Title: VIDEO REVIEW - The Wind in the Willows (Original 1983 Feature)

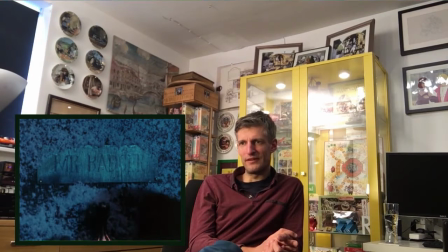34:43 A little bit quicker in the film but of course things need to move on at a faster pace.
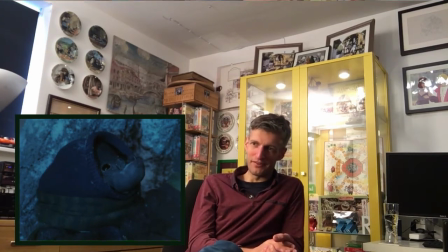34:49 but that's indeed what does happen in the book they uncover
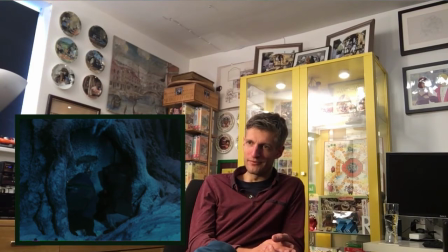34:56 the door door scrape and so on and find that weird they are outside Badger's house
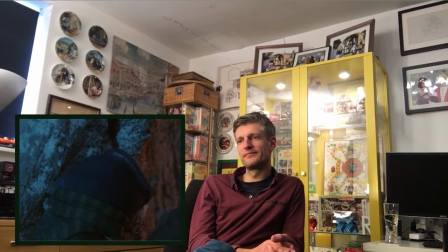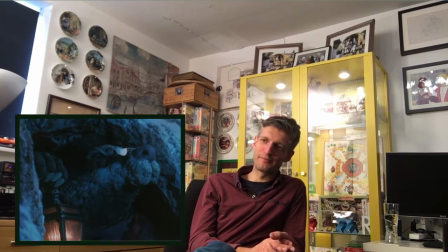35:08 and then of course that's Michael Horton's voice
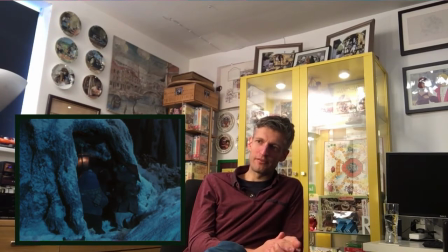35:13 beautiful puppet look at the way these puppets are sculpted I mean Badger particularly
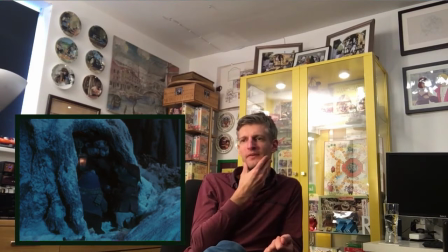35:19 absolutely beautiful sculpt the attention to detail and all the fur and making him look grandfatherly,
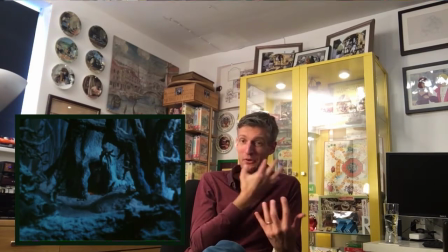35:28 he's like the grandfather of the glasses and so he looks old, but he's still a badger.
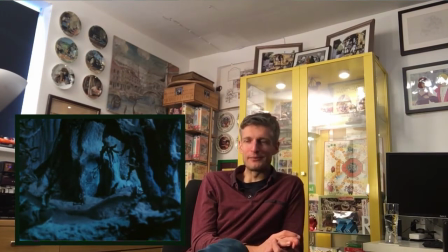35:34 What a wonderful combination, he's a badger and yet he's an old man as well, a wise grumpy old man.
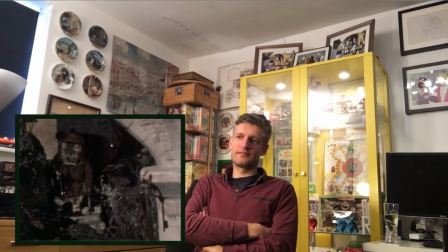35:44 But I like the scale,
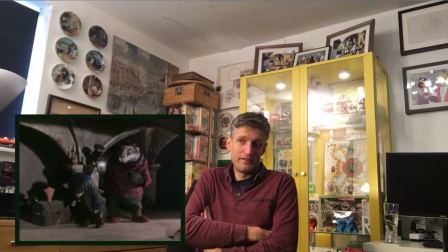35:47 I like that he's made bigger than the other characters because when you think of them as animals badgers are of course bigger animals than moles, rats and toads
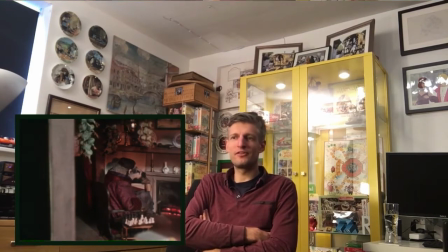35:57 but it doesn't look odd, you totally accept him, you still accept him as human-like characters it just works,
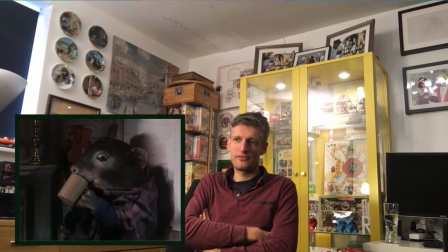36:04 it just works so well there's badgers set, another cosy scene by the fire
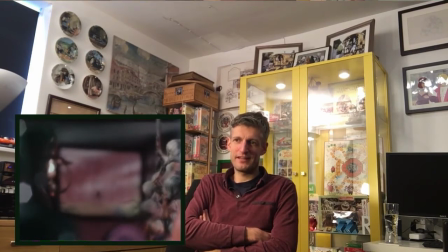36:11 so again echoing that warmth
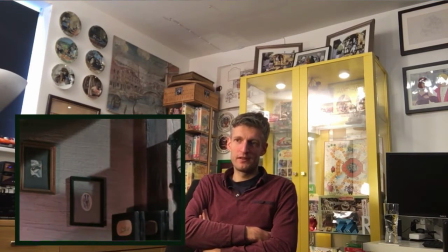36:16 But the characters are sculpted by Brian Cosgrove and also Bridget Appleby,
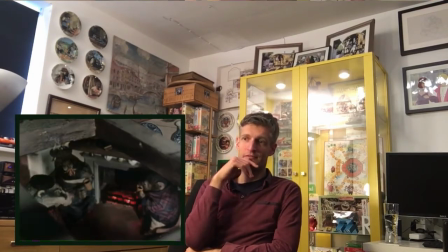36:22 who is very key to Cosgrove Hall's history, involved in designing and devising many, many shows.
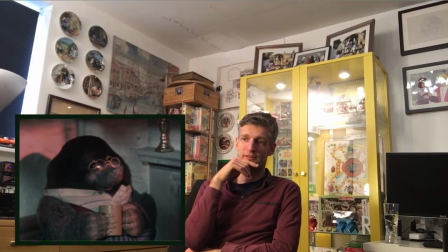36:29 But in these days she sculpted
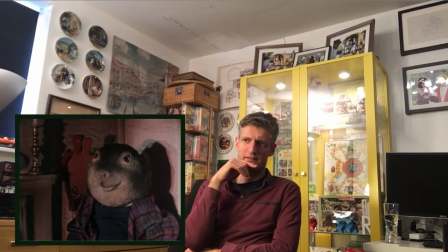36:36 Badger and Ratty because I know Brian Cosco had done Toad and Mole.
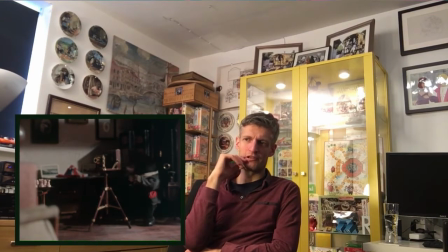36:45 Slightly less furry creatures, or Toad of course.
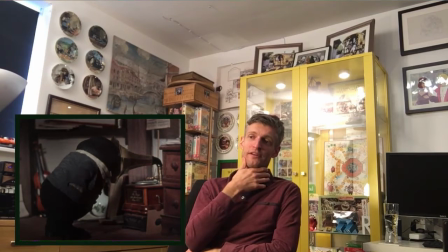36:49 They had latex skins and latex suits characters like Toad more than it does furry creatures like the others but it still works beautifully well.
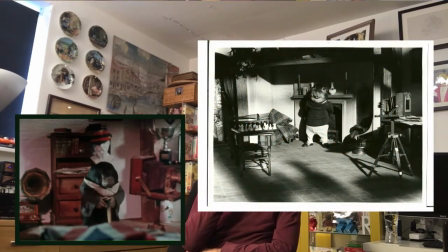37:00 I like shots like this because it gives us a chance to appreciate the props and Badger's home.
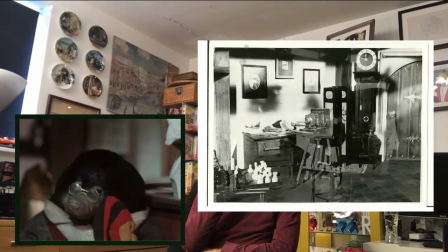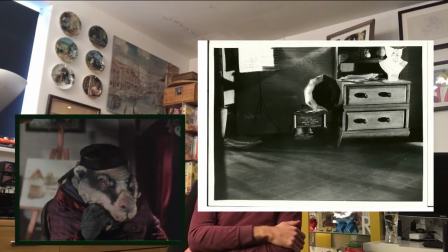37:15 That easel still exists, the art easel at the back there.
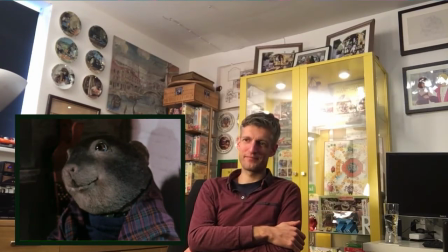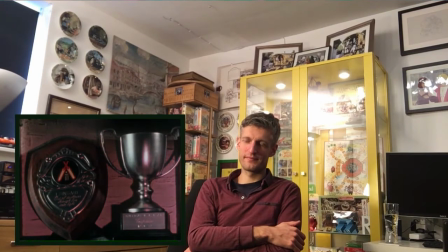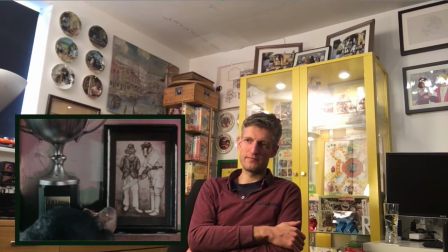37:32 Now this scene is in the book but there's a lot more to it.
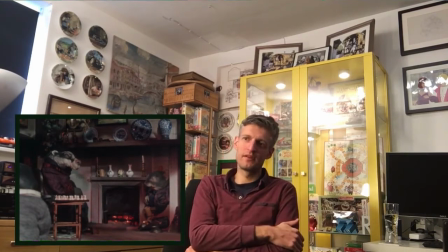37:41 We see hedgehogs that come in and ratty and moles stay for quite some time during the winter and badger is talking about having words with toad about his reckless driving putting an end to it but he talks about dealing
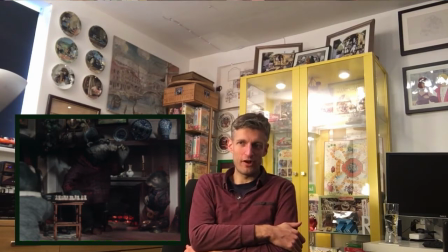37:56 with it in the spring naturally badgers hibernate in the winter he wants to
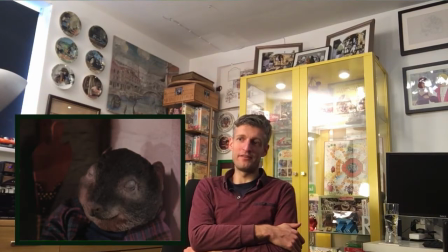38:01 wait until winter is over but the difference with the film is it's the next morning so where we see the snow the next morning.
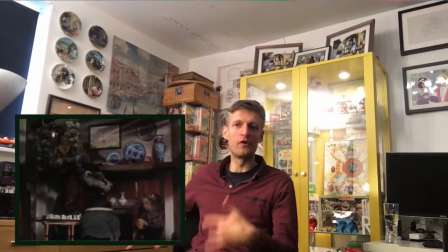38:08 But again, the film needs to move on and it needs that faster pace.
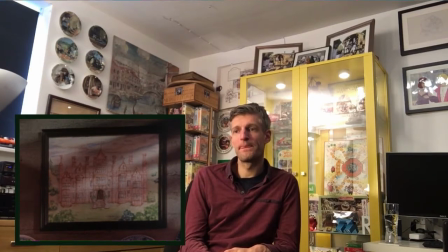38:16 But we don't question it, it absolutely worked. And it sets up the series as well. We can't always keep Badger hibernating and staying away during the winter.
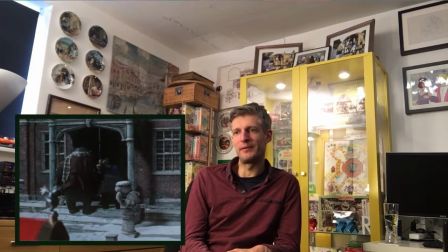38:27 We need all of these creatures to be out and about at all times of the year.
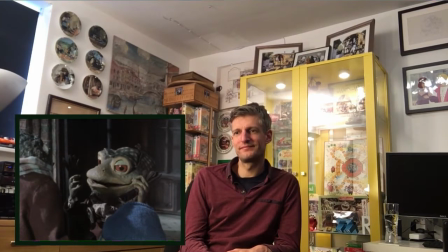I love the animation.
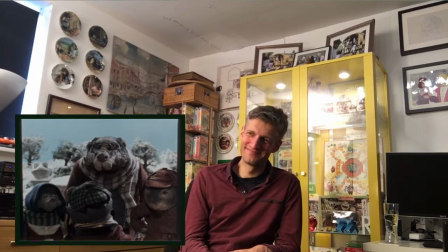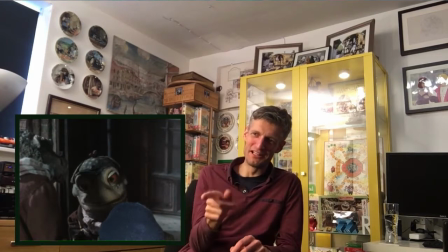38:44 It's a lovely animation of Toad here.